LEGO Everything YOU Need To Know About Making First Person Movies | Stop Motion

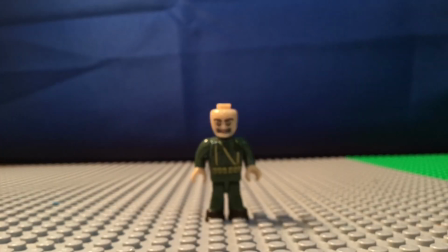4:08 So I'll explain why I moved it backwards. So I moved it backwards because depending on how much your device can zoom, like focus in and out, if it can't focus in enough, your minifigure's arms will look blurry.
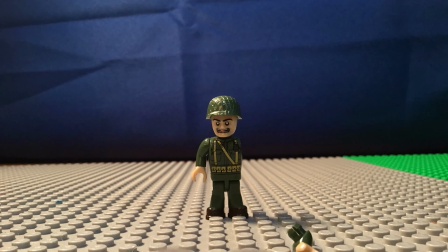4:25 So you're gonna have to move it backwards, but then zoom in, so that way the arms are clear, so to speak.
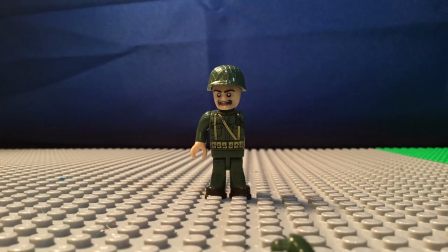4:32 So I did that, so it's now hidden. And then also I think that for this scene, it was too high, so I had to remove one brick, so it wouldn't be shown anymore.
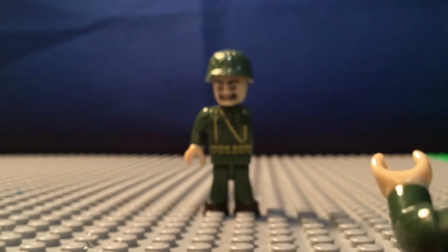4:42 So that's just like another one of the things. So you can see after that I had to zoom in, so it'd look clear.
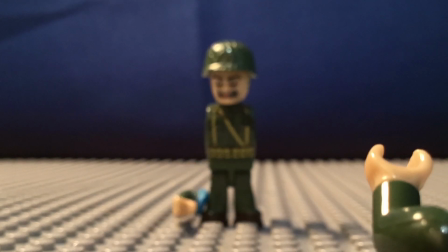4:50 So then I did this for the second part, the second arm, brought it up, and I used a nice amount of like the blue sticky tack that you all know of in my movies to help keep the arm like stable.
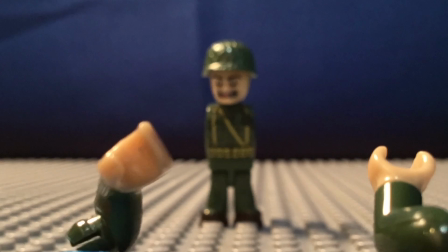5:05 So in this next scene, you can see like the whole setup as I zoomed out, so you can see what it all looks like, and this is just for one arm,
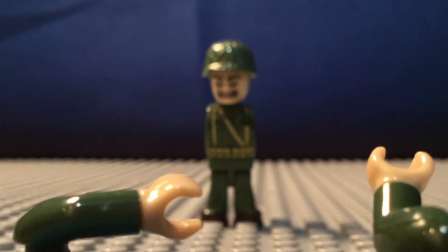5:14 but it would be the same for on the other side.
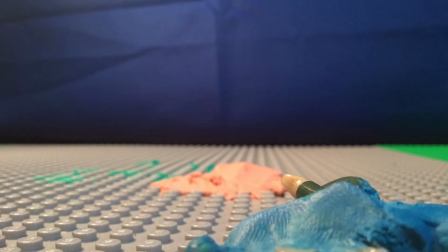5:20 So you see all the blue sticky tack, I had to remove that, and then you see beneath it, I have the brick.
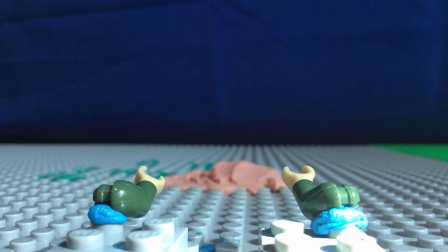5:28 And then like depending on what you need, you can add like on either like a little bit like here or a whole lot that you just saw.
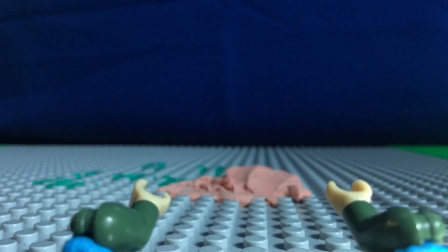5:36 But just make sure your audience does not see it, otherwise it gives it away.
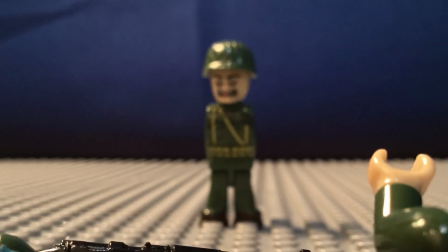5:44 So now we're gonna start off with bolt action rifles.
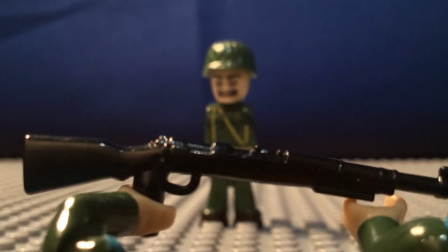5:48 So like depending on the movie, your character might like grab it from somebody,
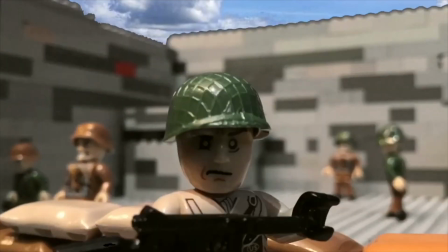5:53 like in my main stop motion movie with the army range, or they might just like pick it off the ground or however,
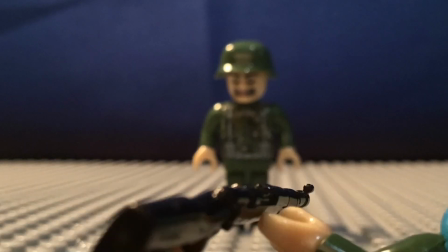6:02 but it doesn't really matter. So once you pick it up, you're gonna hold it with like both hands
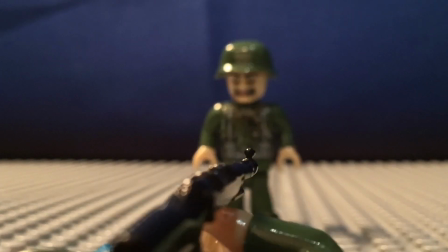6:10 in like a realistic manner,
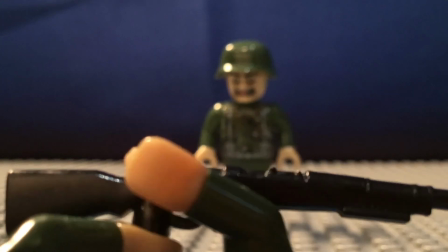6:16 and then you're gonna slowly like move it around in small increments, and try to keep it steady so it doesn't look choppy.
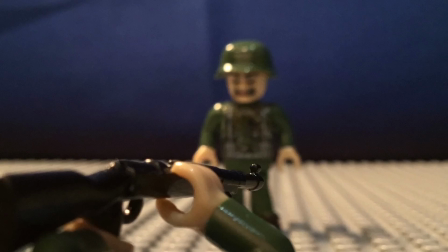6:26 So as you bring it around, depending on if you want them to be like aiming down the barrel or so,
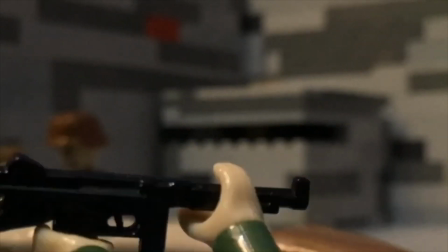6:33 or if you want it more like the side view that we typically see in like a first person like shooter or so,
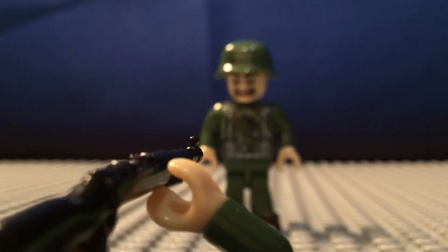6:42 that's how you're gonna want to do it.
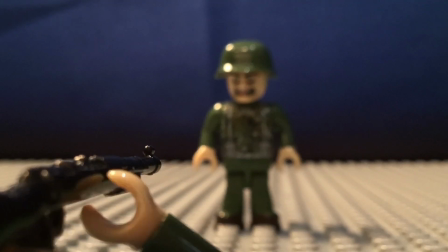6:44 So in doing this, try to like bring the butt or the rear of the gun out of range so it looks like it's in your shoulder.
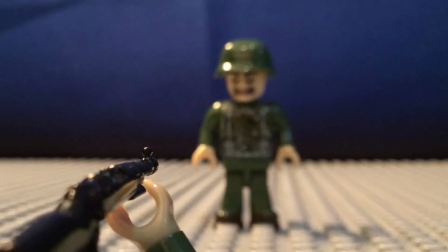6:53 That way you don't see it, so it looks more realistic and convincing.
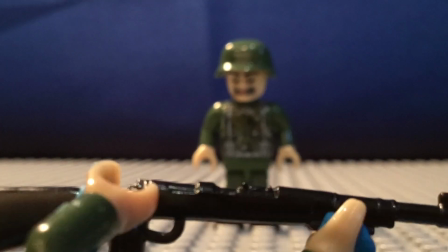6:56 And when you end up shooting it, you have a few different options.
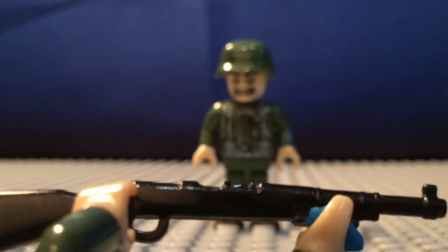7:03 You can either A, use practical effects, almost like real blocks that I did here.
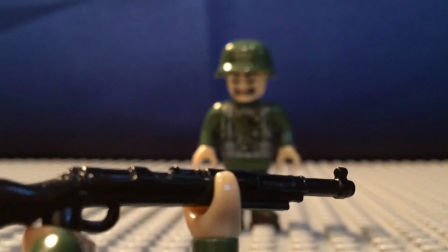7:08 You could just use lights, like what I did in my main movie.
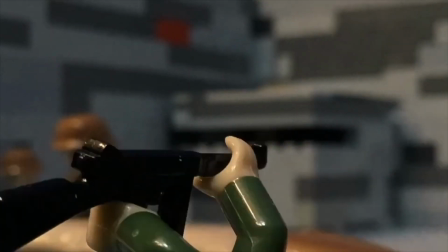7:13 You could use both of those, or you could use like digital effects, like with lights and whatnot.
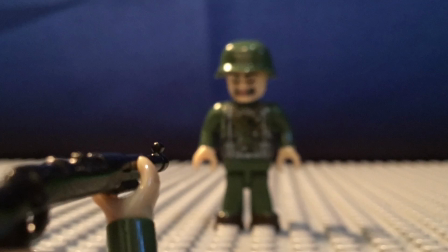7:20 So that's all your choice. In this case, I just went with practical to give myself like experience with that.
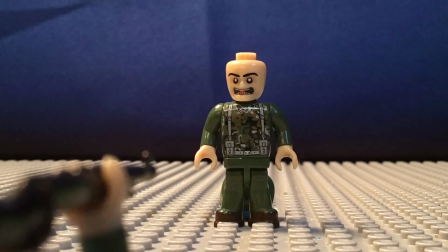7:29 And make sure, like, depending on the gun and how you want it to look, like maybe the character's super strong, make sure to show the recoil, so like the gun goes up or backwards,
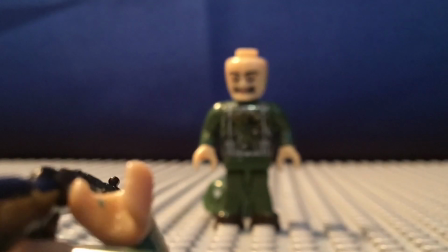7:39 or maybe like the camera shakes a little, and then you'll slowly bring it back down in like a convincing and realistic manner.
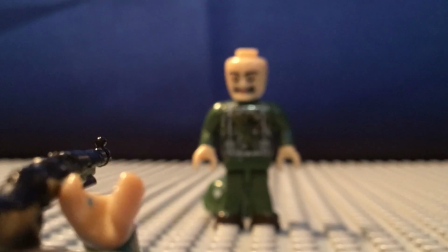7:48 And make sure to like watch these over,
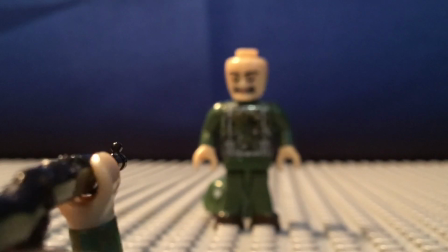7:50 so like play it for yourself a couple of times as you're going through, just to make sure you like it, so you can go back and refilm it if you have to.
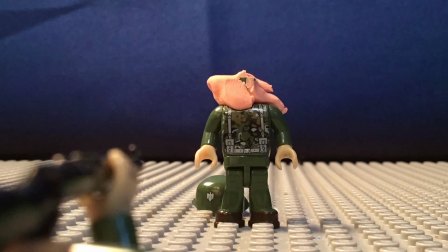7:59 So when cycling the bolt and like doing like the bolt action,
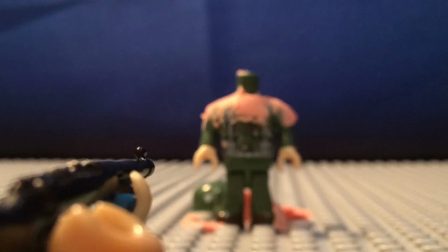8:05 depending on how you want to do it, in this case I decided to bring the gun back into that like side view.